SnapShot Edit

Hello and welcome to this week's episode of SnapShot. Today we're going to take a look at animation and the importance of good sound. Sit back, relax and enjoy. So, what is animation?
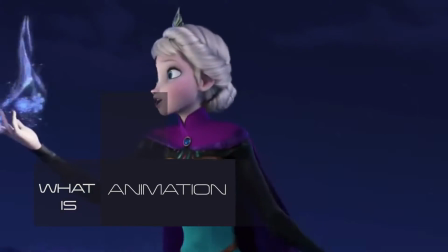Well, animation is the process of creating motion by displaying a quick display of sequence or static images,
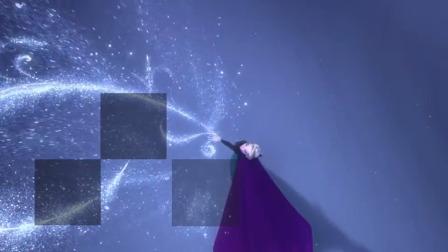and it was found as early as pre-cinema through a device called a zoetrope.
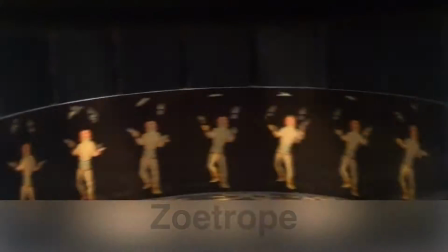A zoetrope is probably the simplest form of animation, but it offers great entertainment.
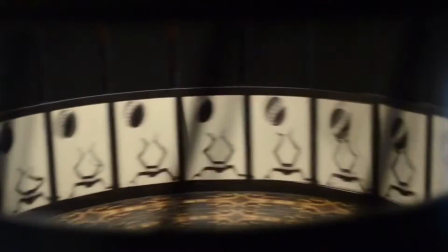It works by viewing images placed in a cylinder, and when that cylinder is spun it gives the impression of motion.
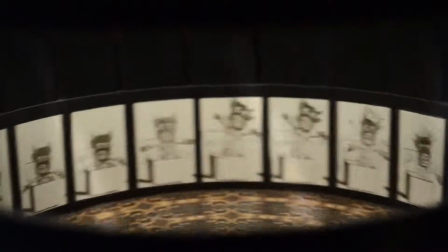Its downfall, however, was its lack of realism, which promoted the Fleischer brothers to create the next big step in animation, which was cell animation.
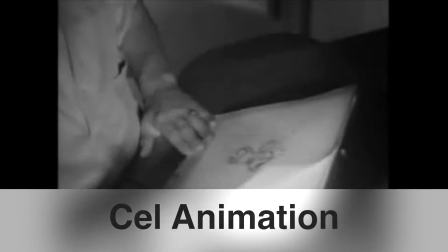So, what actually is cell animation? Which was a technique used by Fleischer's biggest competition back in the early days, which is of course Disney.
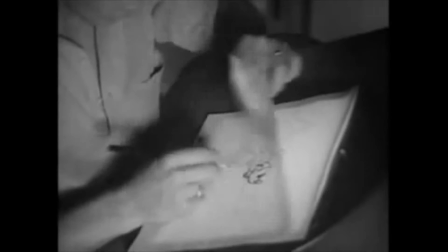Again, it's a long, painfully rewarding method of tracing frame by frame.
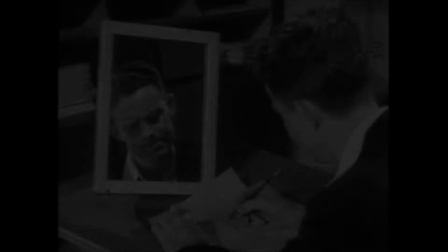The work which Disney produced was phenomenal, particularly from the experimental filmmaker Oscar Fischinger,
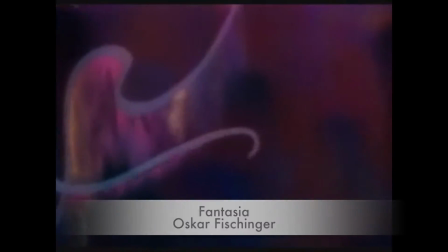whose work in Fantasia is still relevant to today. So, what came next?
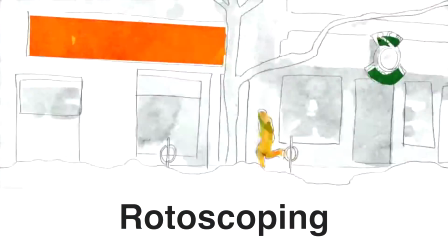Well, it was a technique called rotoscoping, and at the time animators thought this was revolutionary,
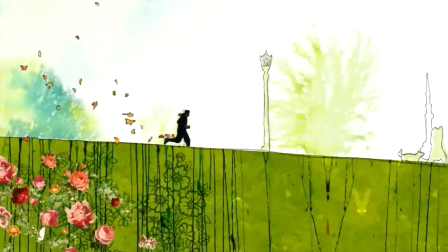and it brought to animation and cinema the realism and personal feel that had been missing in the early days.
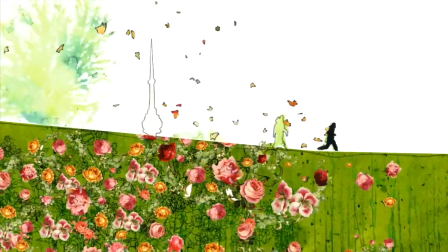Like I said, it works by tracing over footage frame by frame, which often takes place over live action footage.
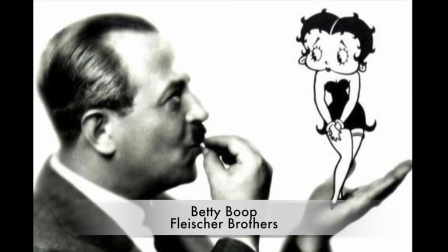Rotoscoping and the Fleischer brothers in particular brought us beloved characters such as Coco the Clown and Betty Boop,
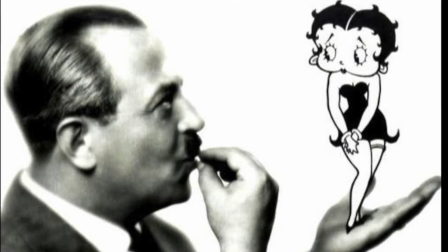whose realism and characteristics were like nothing we'd ever seen before.
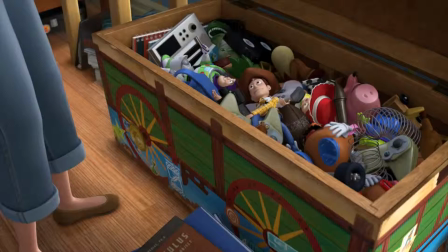To conclude our evolution of animation and fast forward to the modern day, the animation scene is dominated by digital animation and CGI.
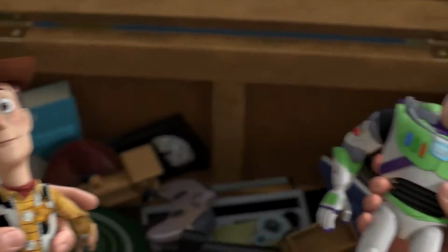Although some animators are fighting to come up with techniques to give the hand-drawn feel back, there's no doubt of the benefit of digital animation.
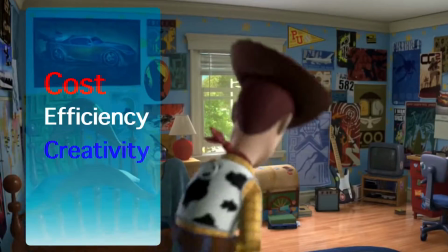Cost, efficiency and creativity are just some of the positives from digital animation, and companies such as Pixar are really pushing the boundaries of what is achievable. So just step back for a moment and come back to Disney.
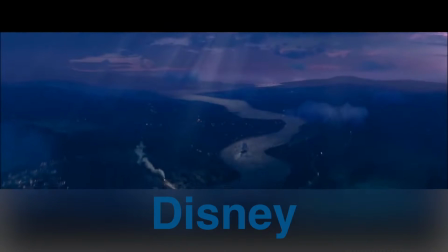Obviously we all know them now as an industry leader and just a massive powerhouse.
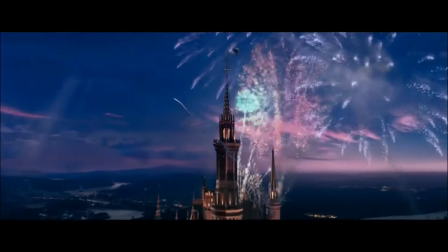But how did they get their big break? Well, it wasn't just Disney's big break, it was Mickey Mouse's big break for that matter.
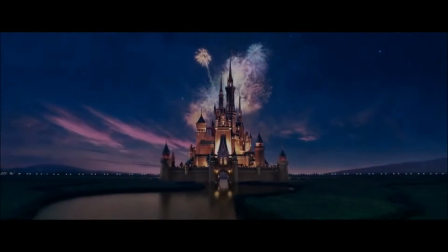And it come from the unforgettable Steamboat Willie.
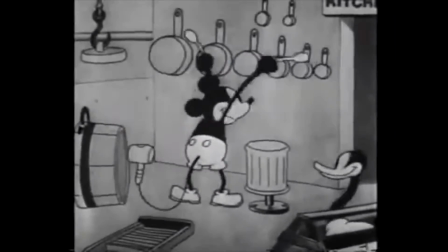This was another example of cell animation, but the real trendsetter here was Disney's brilliant use of sound.
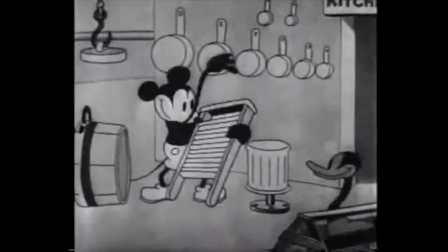Now, it wasn't just the use of sound, but the syncing.
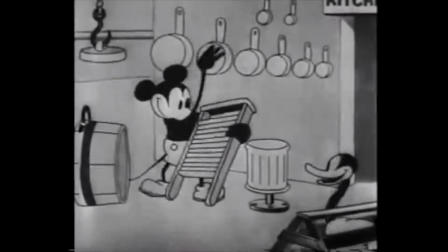Other filmmakers had implemented sound at this early stage of cinema, but the sound was out of sync.
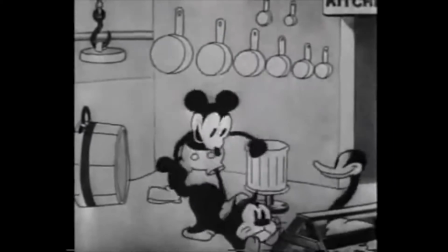So now, if you take a few seconds to listen to this clip with it out of sync,
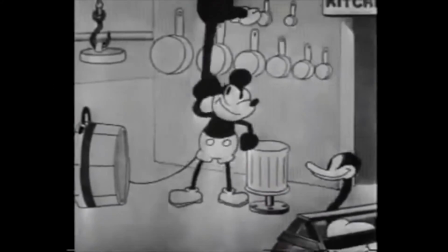it has an effect, but it kind of pulls the audience away. Now, when we put this clip into sync with the audio,
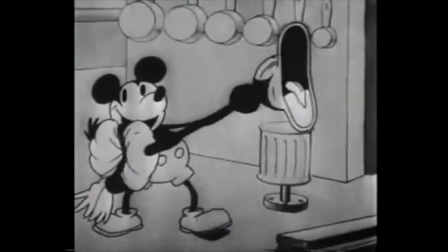it's absolutely brilliant. And like I said, it wasn't the first time, but there's no argument that it was the first time it was used effectively and successfully.
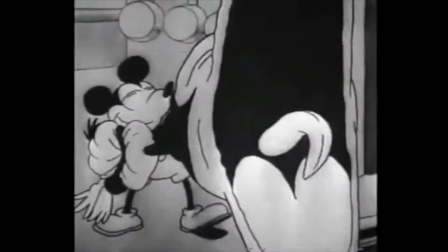The film propelled Disney into the powerhouse it is today.
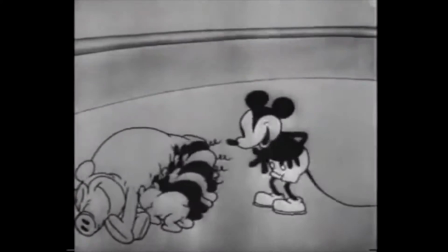The playful and cheerful sounds that accompanied the beatings of the hands over the washboard were unseen and really drawn on the audience's emotions.
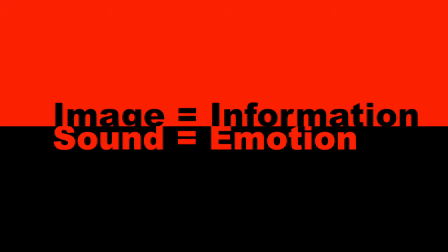To borrow a wonderful phrase, image equals information, sound equals emotion.
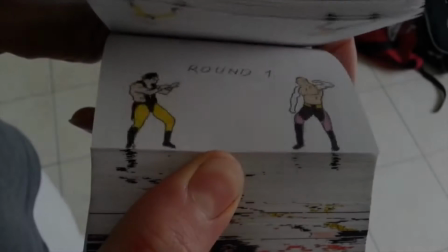To kill two birds with one stone,
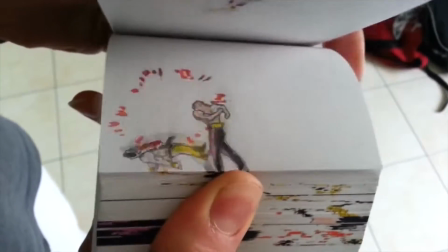we'll continue to look at the importance of sound while getting our first look at a beautifully simple type of animation called flipbook.
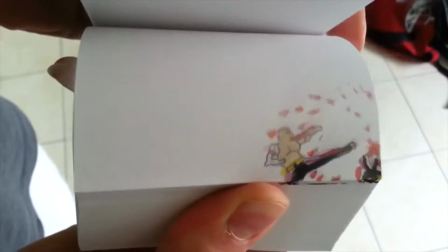Now, flipbook animation is pretty much what you can see in this video. The artist draws a single frame on every piece of paper, then flicks through it.
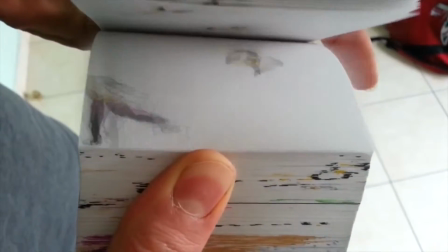But what's missing? Sound. As much as we appreciate what we see, it's a little lackluster and even lifeless.
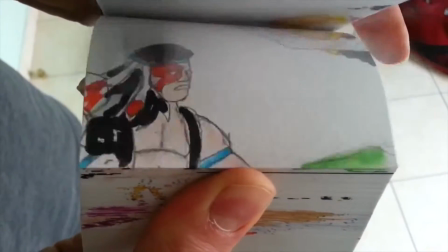Now watch that same clip with a little sound added.
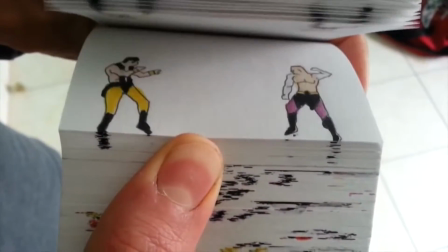Wow, that difference. Foley sound is more accessible than most of us realise, and it makes the difference between just being good and just being plain brilliant.